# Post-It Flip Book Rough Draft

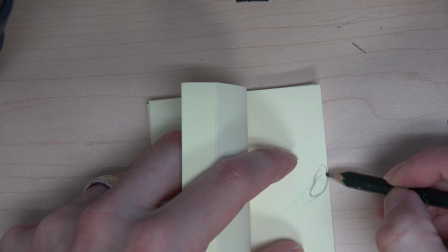But what one of my drawing teachers that I'd taken a couple of workshops with,
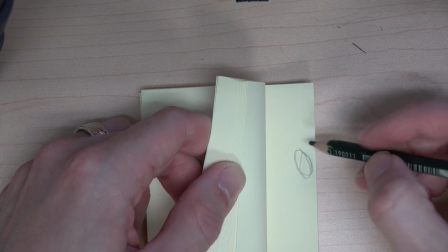Glenn Vilpew, recommended is making one single line move around and dance and
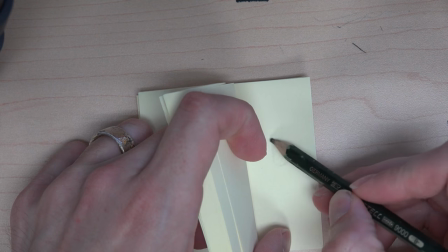do different motions because that one line is the most reductive thing that you can do.
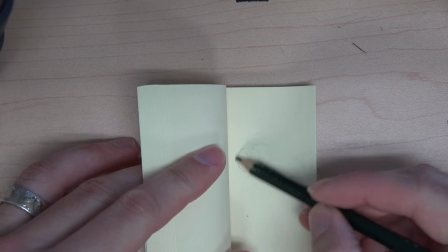And that can make you focus in on the quality of your animation and
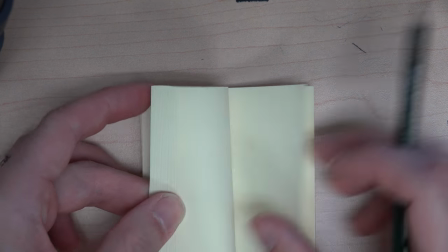getting the sort of life into the animation without having to worry about the technical
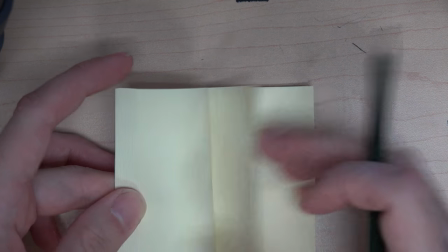aspects of drawing per se so that's kind of
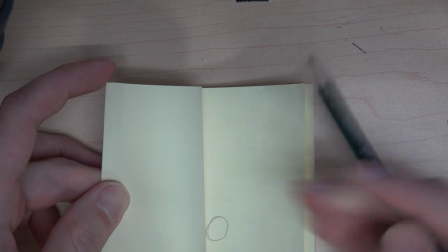what we're after here is we're after the motion and the time and we're not necessarily concerned
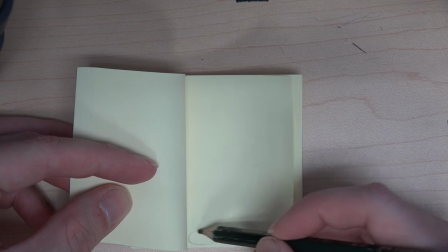with the drawing itself so here I'm switching to a different animation style because I kind of know where everything's
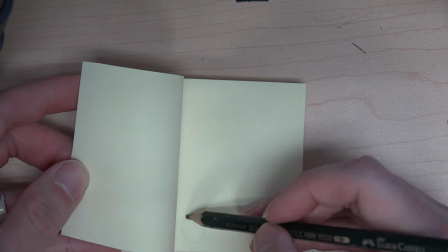going I'm just going to go frame by frame and do it completely additively and just finish it out
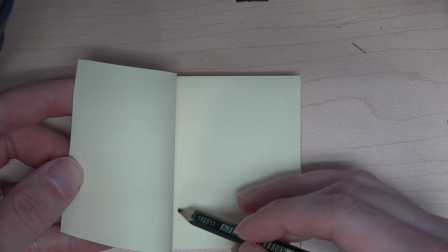without the use of keyframe animation.
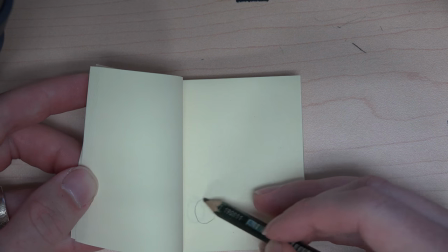You know, when I don't really, when I know my end goal and I don't have to hit keyframes within a certain amount of time,
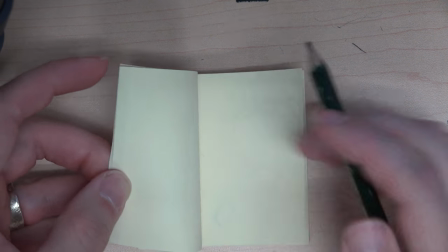I can just roll on with the
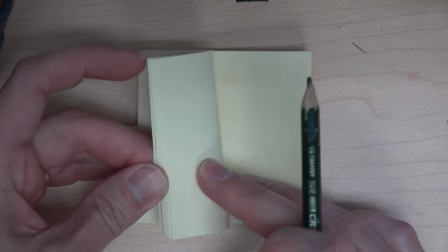project and finish it out in such a way that I don't need to skip ahead a few frames to kind of complete
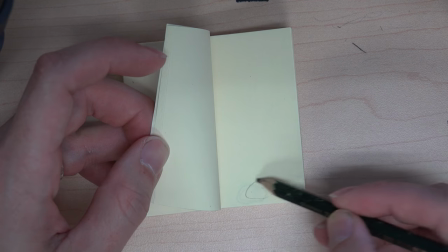the animation ahead of time and know where I'm going and here the ball is just
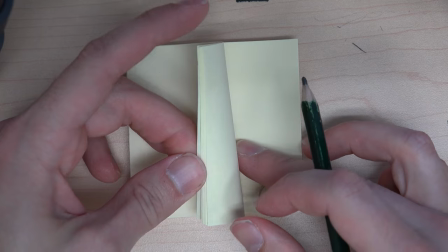going to kind of hit the edge and and stop now I'm
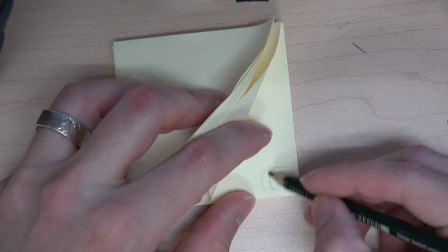putting them closer and closer frame to frame so that they seem to decelerate
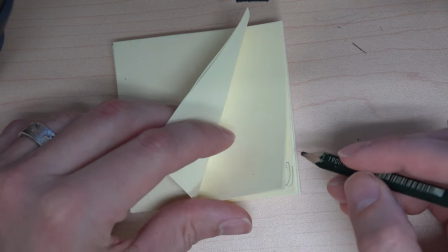so now as I finish this off it's not going to compress as
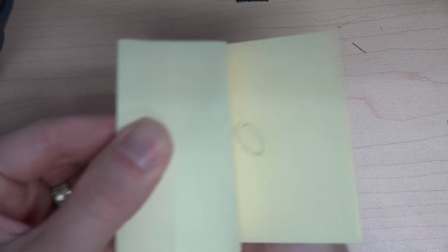much because it's moving slower and then the ball is just going to kind of stop there so you can kind of see that it bounces around
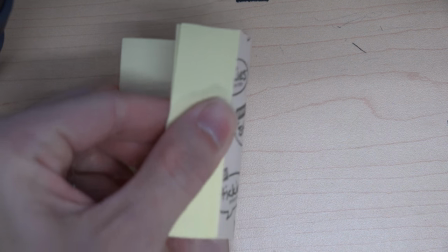a few times and the animation ends and that you got a good pretty a good draft of what the animation could be